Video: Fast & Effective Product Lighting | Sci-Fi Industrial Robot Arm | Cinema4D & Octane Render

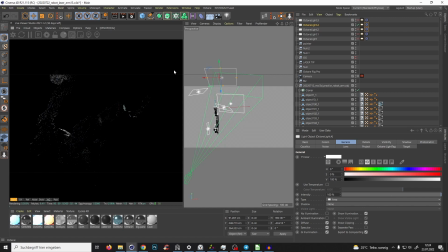16:21 And if we bring all the light back, we don't see it that much here now, but we have some kind of highlights, and also like here and also where else?
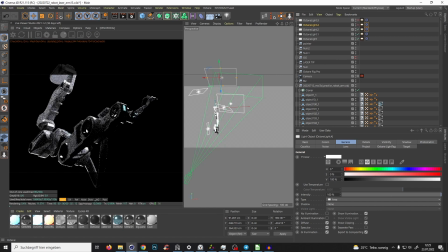16:36 Like here, you know, because without this, you see, for example, if we go here, let me just zoom in a little bit. For example, this metal part, it is just black. It's just gray and black, and there's no highlight, but we want highlight.
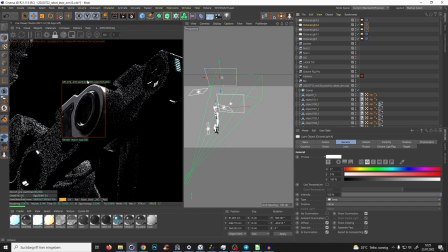16:54 So with this light, boom, it's absolutely, guys, that brings a dimension, you know? And with one light source, we have so much effect. So guys, look how awesome that looks already.
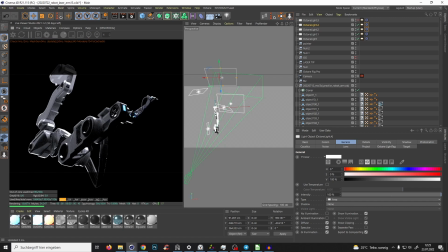17:07 And what we have again here, we have there, this, I like everything, but we need a little bit more light and highlights here. So again, we just create one light, or we just duplicate it and just try, yeah, some, oh guys, that's good. And I like the color of the light.
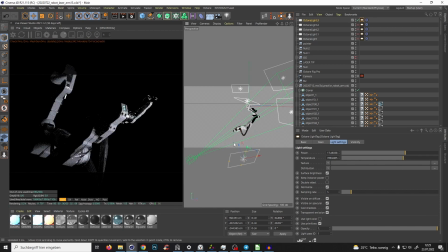17:27 It's like coolish color, you know, like blue a little bit. And yeah, just a little bit, that's too much. Maybe make it smaller a little bit, the light.
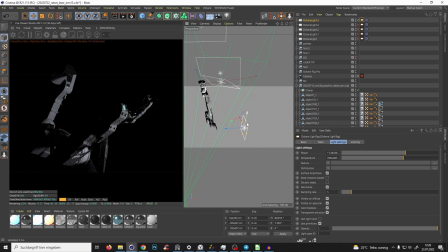17:39 And guys, again, it's just playing around and back and forth, and just activate all that light and see how it looks. And yes, but I need a little bit more of highlights. So
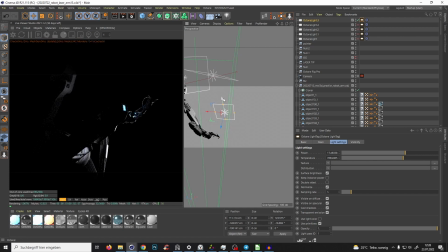18:02 just play around. Yes, something like that, maybe a little bit. You see, we light a little bit the shadows, but we also have some nice interesting highlights. And yeah, also the cape from the other side. Oh yes, that's, I think that would look good.
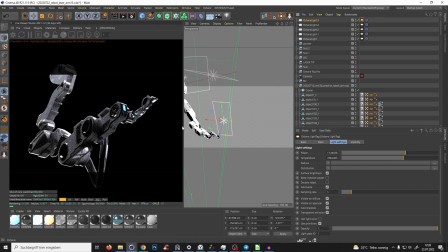18:19 And bring all light back, let it render a little bit. And yeah, that looks good. And also we bring the sample rate a little bit out on every light, just a little bit. So it just will look a little bit cleaner.
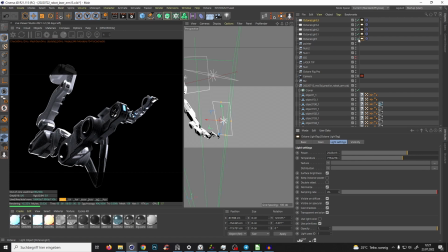18:36 And yeah, it's maybe a little bit dark here on the left side, so you can make a little tiny bit,
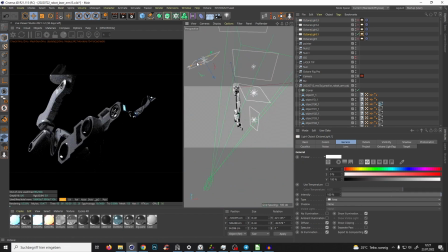18:46 reposition the slide. I just think there is a little bit better option to yeah, that the highlight helps us to bring it forward. So yeah, I think with
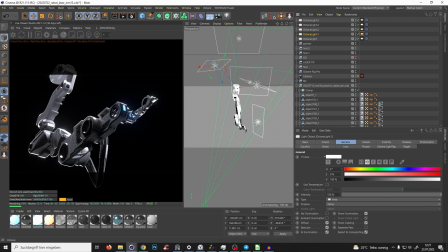19:06 bloom, that looks cool, you know, because also the highlight will cast some like glow, you know, that's also very good.
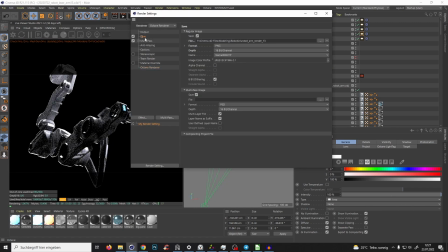19:11 So let's save that. Number 13, control S. So, oh, am I recording?
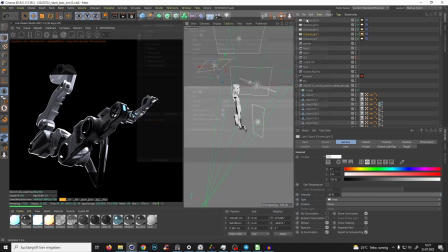19:23 Yes. So yeah, we save it and bring it again to our render queue, add to render queue.
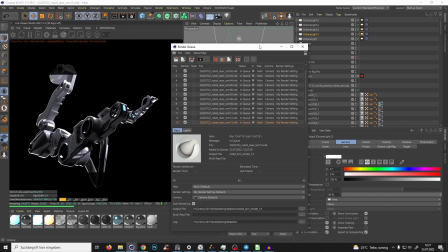19:29 So we have number 13, and let's go to the next one, guys.
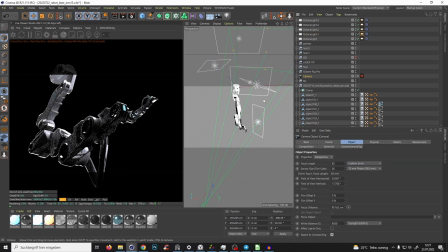19:34 Just we go to the camera F1 and just see what happens.
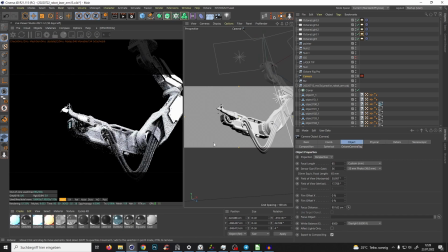19:41 And yeah, guys, obviously you now I'm using like my robot arm I modeled,
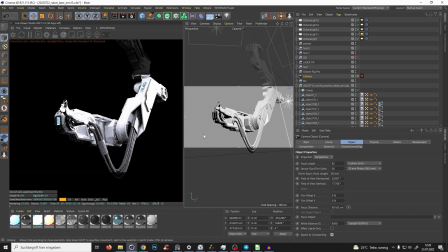19:47 but you can use for this kind of shots like this kind of dramatic, elegant, like, you know, like you can use any model,
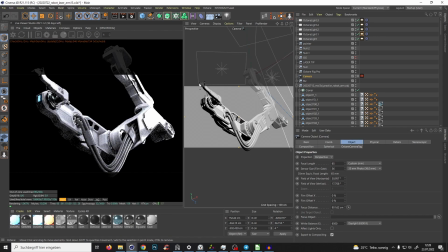19:55 like just take what you have and bring it in,
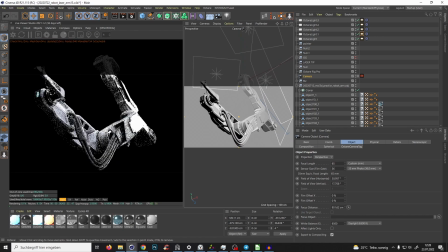19:58 bring it an HDI environment and bring it down and just place and play with some lights. I like something like that. Something like that. But I don't know, maybe one.
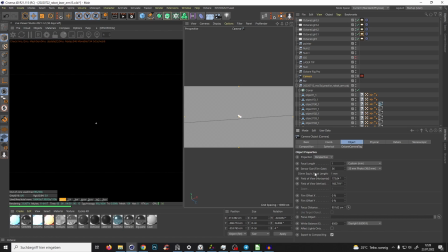20:13 No, why is it not working? Because, yeah, caps lock.
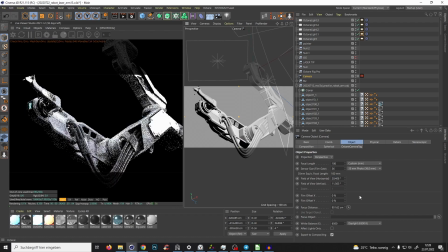20:18 Sorry, guys. Yeah, something like that. Maybe we can even rotate it.
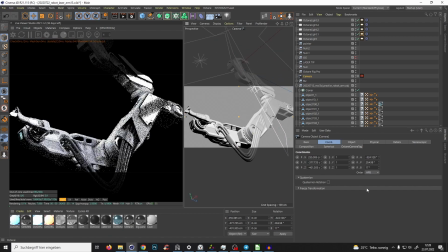20:25 Just, I don't know, just find something interesting.